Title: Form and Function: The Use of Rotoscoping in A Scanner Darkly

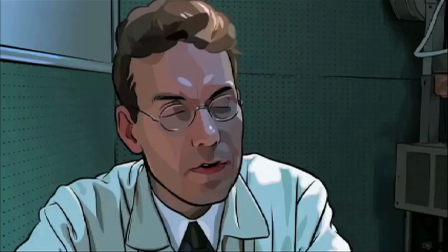[4:20] Why? Substance D. It often causes that functionally, and this is what the tests confirm.
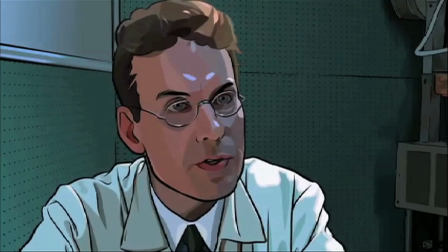[4:27] Damage has taken place to the normally dominant left hemisphere, and the right hemisphere is attempting to compensate.
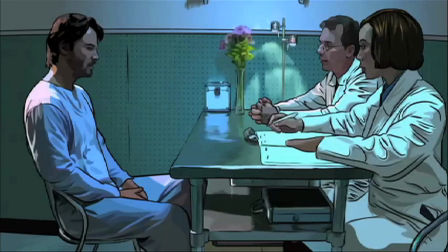[4:33] Cross-cutting, we call it, related to split-brain phenomena.
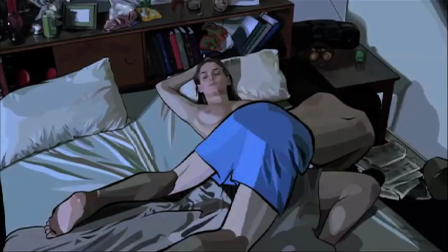[4:37]
This competition causes hallucinations that manifest for Bob as characters he interacts with change in appearance.
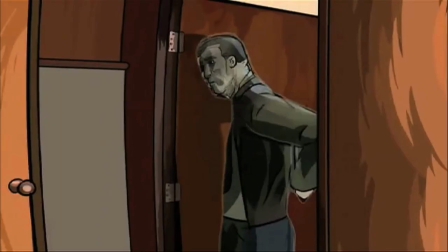[4:45]
Bifurcation is an important dimension of the film. The drug not only divides the brain chemically, but it also segments Bob's life.
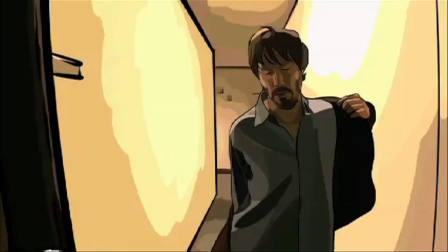[4:53]
He is both the detective trying to clean up the streets and the addict ingrained in a small, drug-fueled community.
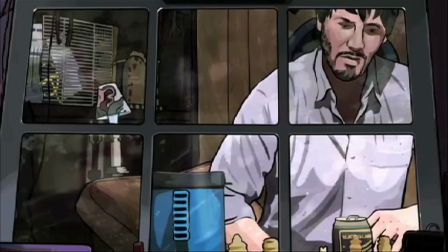[5:02]
Throughout the film, Bob struggles to reconcile these two identities. To make matters more complex, he is forced to monitor himself,
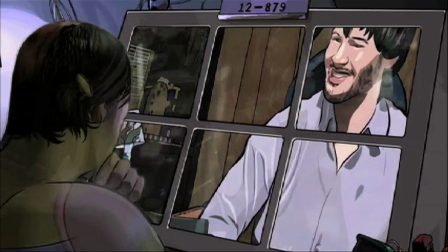[5:10]
thus further segregating his identities and constantly pushing this dichotomy to the forefront of his mind.
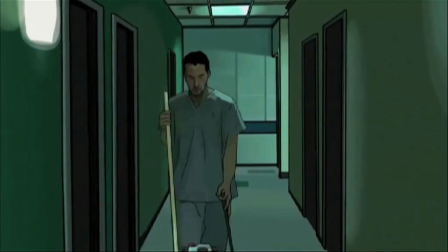[5:19]
Attempting to rectify a singular sense of self out of these two identities leaves him an empty shell devoid of any distinguishable personality.
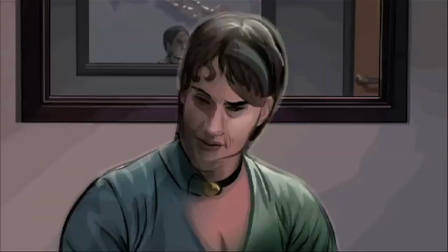[5:31]
The bifurcated identity is recreated formally through the use of rotoscoping.
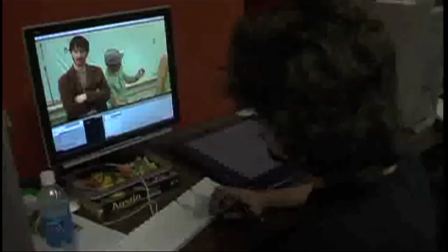[5:35]
The film itself has two identities, the live-action video used as a base, and the animated representation of the story.
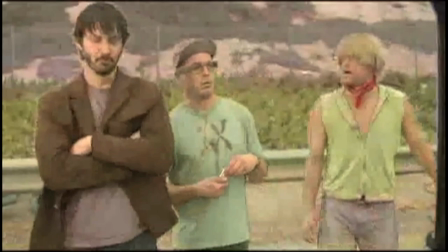[5:43]
It may seem as though one is a real image and the other is an artistic effect, however, However, this is entirely inaccurate.
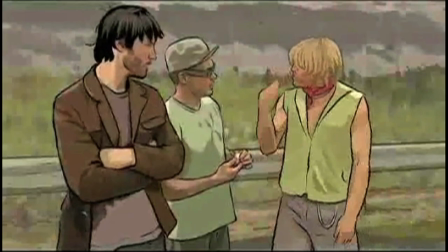[5:50]
The live-action video serves as a basis for the film that is only fully realized when the animated images are added on top of it.
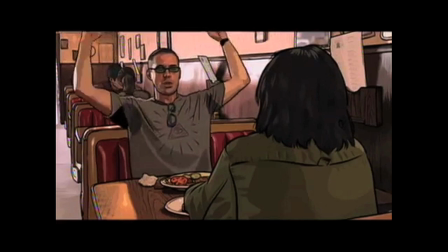[5:58]
This is not to say the base of the film is no longer important.
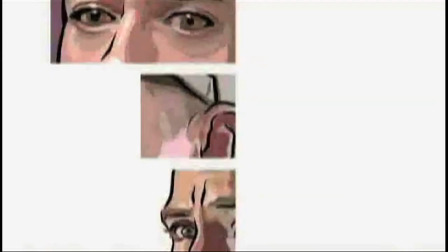[6:03]
The aesthetic style of the rotoscoping used is intended to preserve the likeness of the actors.
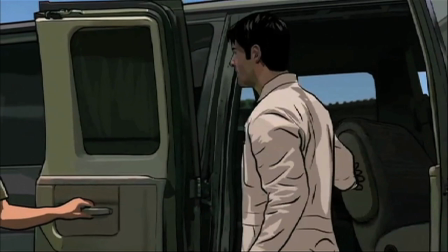[6:09]
Thus, trying to separate them would leave the film dead and empty, much like Bob in the end of the film.
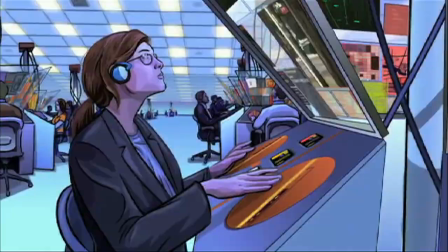[6:17]
The surveillance system is another major future technology in a scanner darkly.
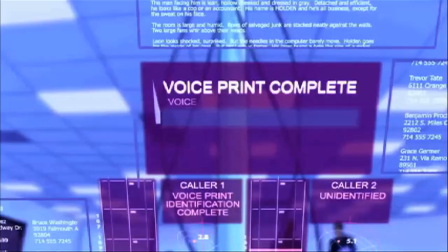[6:23]
Rotoscoping replicates the surveillance process in two ways, physically and conceptually.
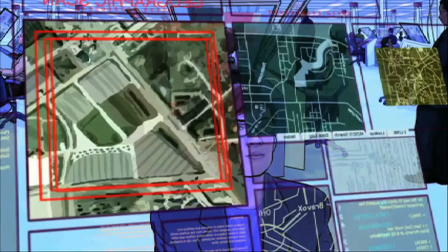[6:30]
The physical processes of the surveillance team is a mirror of the physical rotoscoping process.
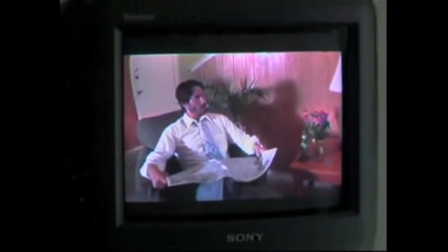[6:38]
Scanners and animators both sit in front of computer screens where they
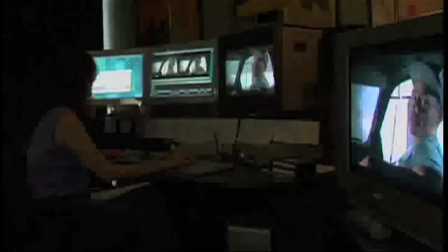[6:43]
watch the actions of people with whom they have never had any personal interaction. Furthermore, they both scrutinize every action and produce an interpreted version of what they see.
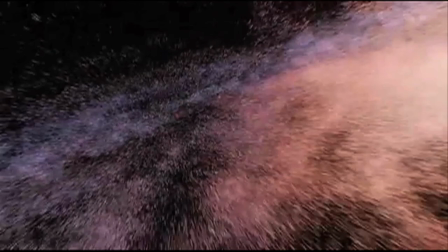[6:56]
A huge semantic consistency across science fiction is the use of special effects,
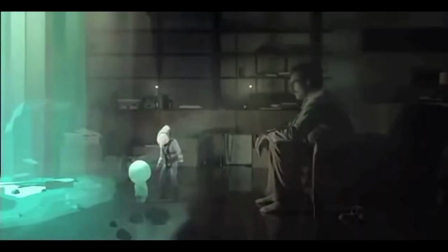[7:01]
whether it is creating an entirely new solar system or merely adding a single new piece of technology.
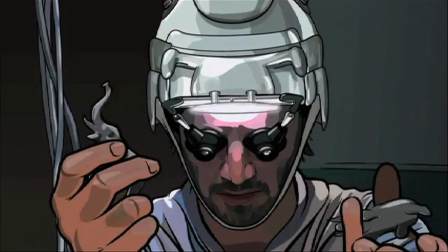[7:11]
Science fiction is intended to present believable alternative worlds and thus special effects have an important place within the science fiction genre.
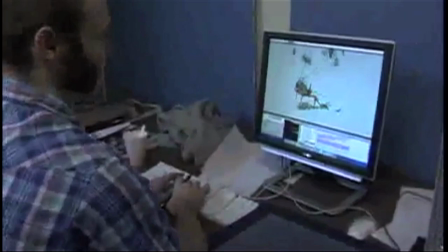[7:23]
Rotoscoping takes care of the special effects, substituting digital or computer effects for hand-drawn animation.
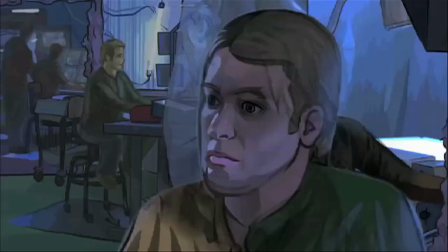[7:31]
The main special effects are the scramble suit and the hallucinations.
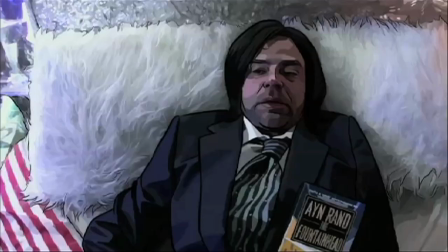[7:36]
We have discussed the significance of the scramble suit in the film, but hallucinations are an equally important aspect of the story. Since Dick himself struggled with drug use and psychosis, the hallucinations are an important autobiographical element.
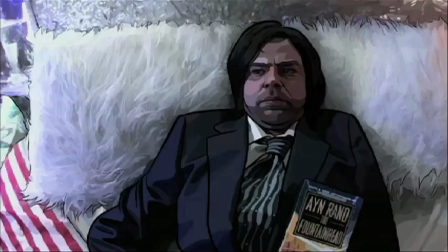[7:51]
Rotoscoping is quite possibly the best way to represent hallucinations. Someone who is hallucinating is aware that what they are seeing is not real.
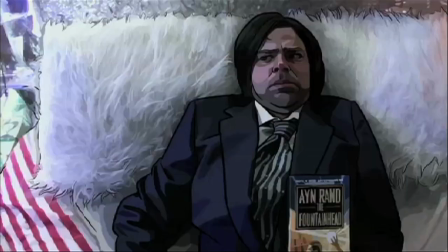[7:59]
However, it does fit within their current psychological environment and thus becomes believable.
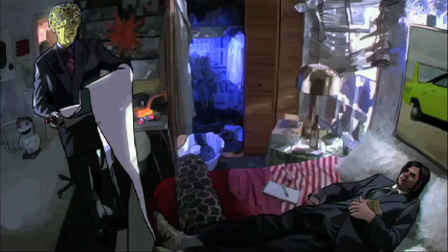[8:06]
In the film, we know the hallucinatory events are not actually happening in the world of the actors, or the diegesis of the film for that matter. However, we begin to question their validity, because it blends seamlessly with the animated environment.
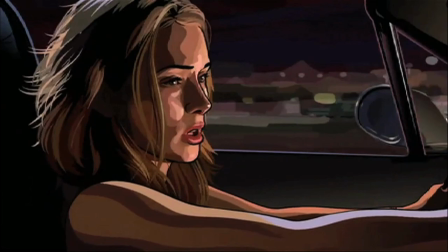[8:23]
This environment is in constant motion.